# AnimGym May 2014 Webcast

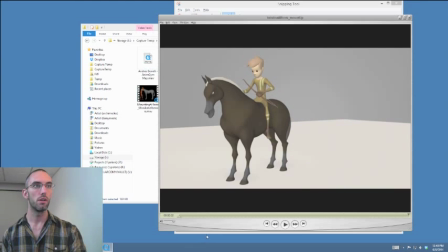(24:48)
Whoa. That's interesting. Whoa. I don't think that is... I don't think I've ever seen a horse be mounted like that, ever.
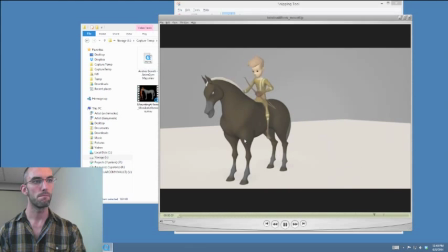What's going on with the arms that's making me feel... God, how dope is that? Just look at that pose, guys.
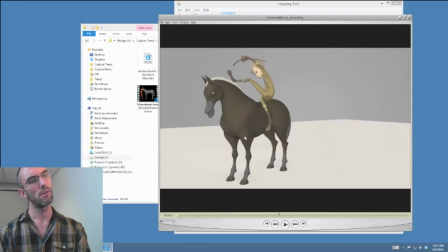Wow, this is awesome. This is what I would say. A little, it dies a little bit right here.
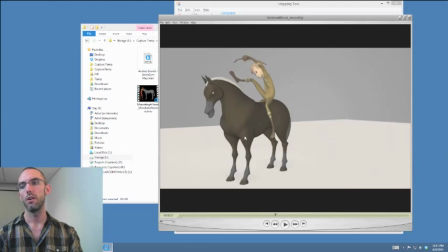(25:43)
Okay. By the way, if it plays an ad for you guys, don't sweat that if it's in the middle of your critique, because the ads are not saved into the recordings.
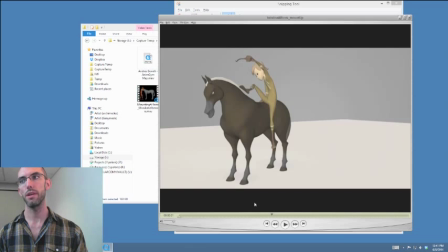(26:00)
Okay. Maybe I should wait until it's serving me an ad right now. Maybe I should wait until it's done. Okay, my ad's over. So I was just saying that if it serves you an ad right in the middle of your critique, don't worry, because the ads are not saved into the recordings, okay?
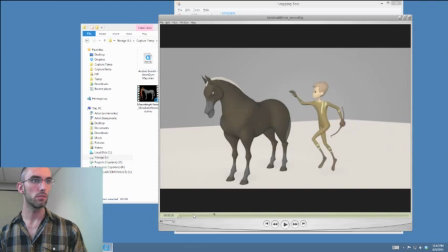(26:23)
Wow, cool. Yeah, so it comes to a little bit of a dead halt right here for me, just on these two frames. I wonder if maybe what you can do is this. I know this rig has squash and stretch spine, full IK, I believe.
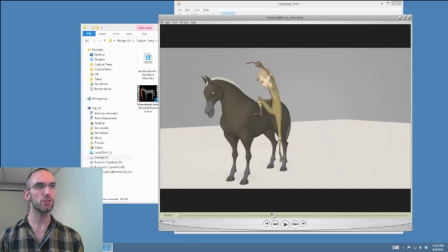(26:41)
So maybe what you want to do is just control a little bit more of the slow into this moment on the head by stretching him like 2 or 3 frames backwards, starting a little bit of a stretch,
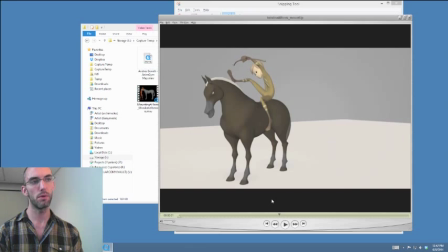(26:59)
and then having his head catch up to this frame by having it squash a little bit, the spine squash just a little bit at the top of this arc. If I have to comment on that part, which I feel like I do.
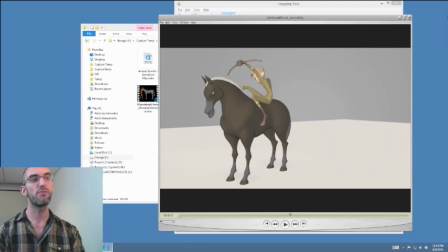(27:19)
Also the arm that's in the air, it feels like he's forcing it to be in the air on these like 3 frames. Like this feels natural. And then it starts coming over, but then like right here especially, almost looks like it stretches as well.
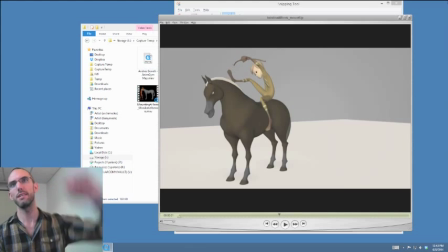(27:35)
Just like right here, it's almost like he's forcing it to be up there, like he's resisting the bow going somewhere that it wants to go a little bit more naturally.
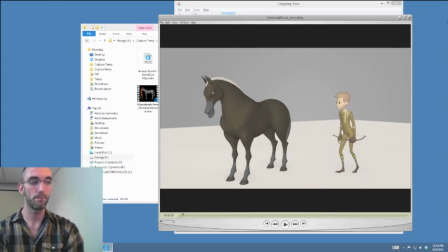(27:49)
I understand that you're not dealing with a lot of room at that moment in between his body and the horse's neck. But I wonder if, you just continue it just a little bit more, especially when he lands,
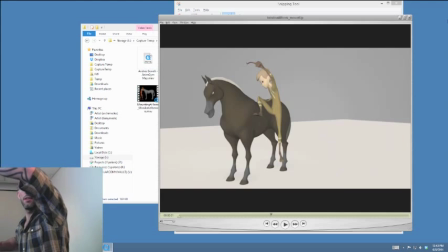(28:04)
like having that arm bend, that elbow bend, and the bow kind of go across his body just a little bit more, and then kind of naturally back on the path that you have it in the rest of the shot.
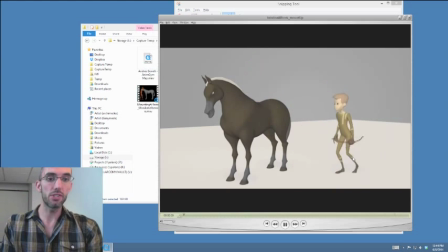(28:21)
Last thing I would say, there's not much to comment on. This is really pretty. The last thing I would say is that we see from the body mechanic, from the full body picture, from the the head to the toes, that he's scooching, but there really is actually a push off with that arm.
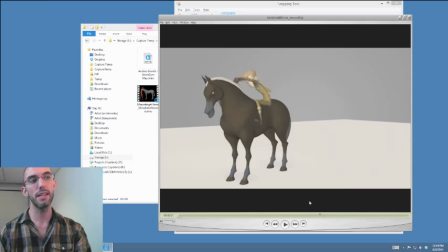(28:41)
The only thing that we actually get to see that indicates that is that elbow kind of is planted back there. Clearly, it's planted, and then it disappears as if it's straightening.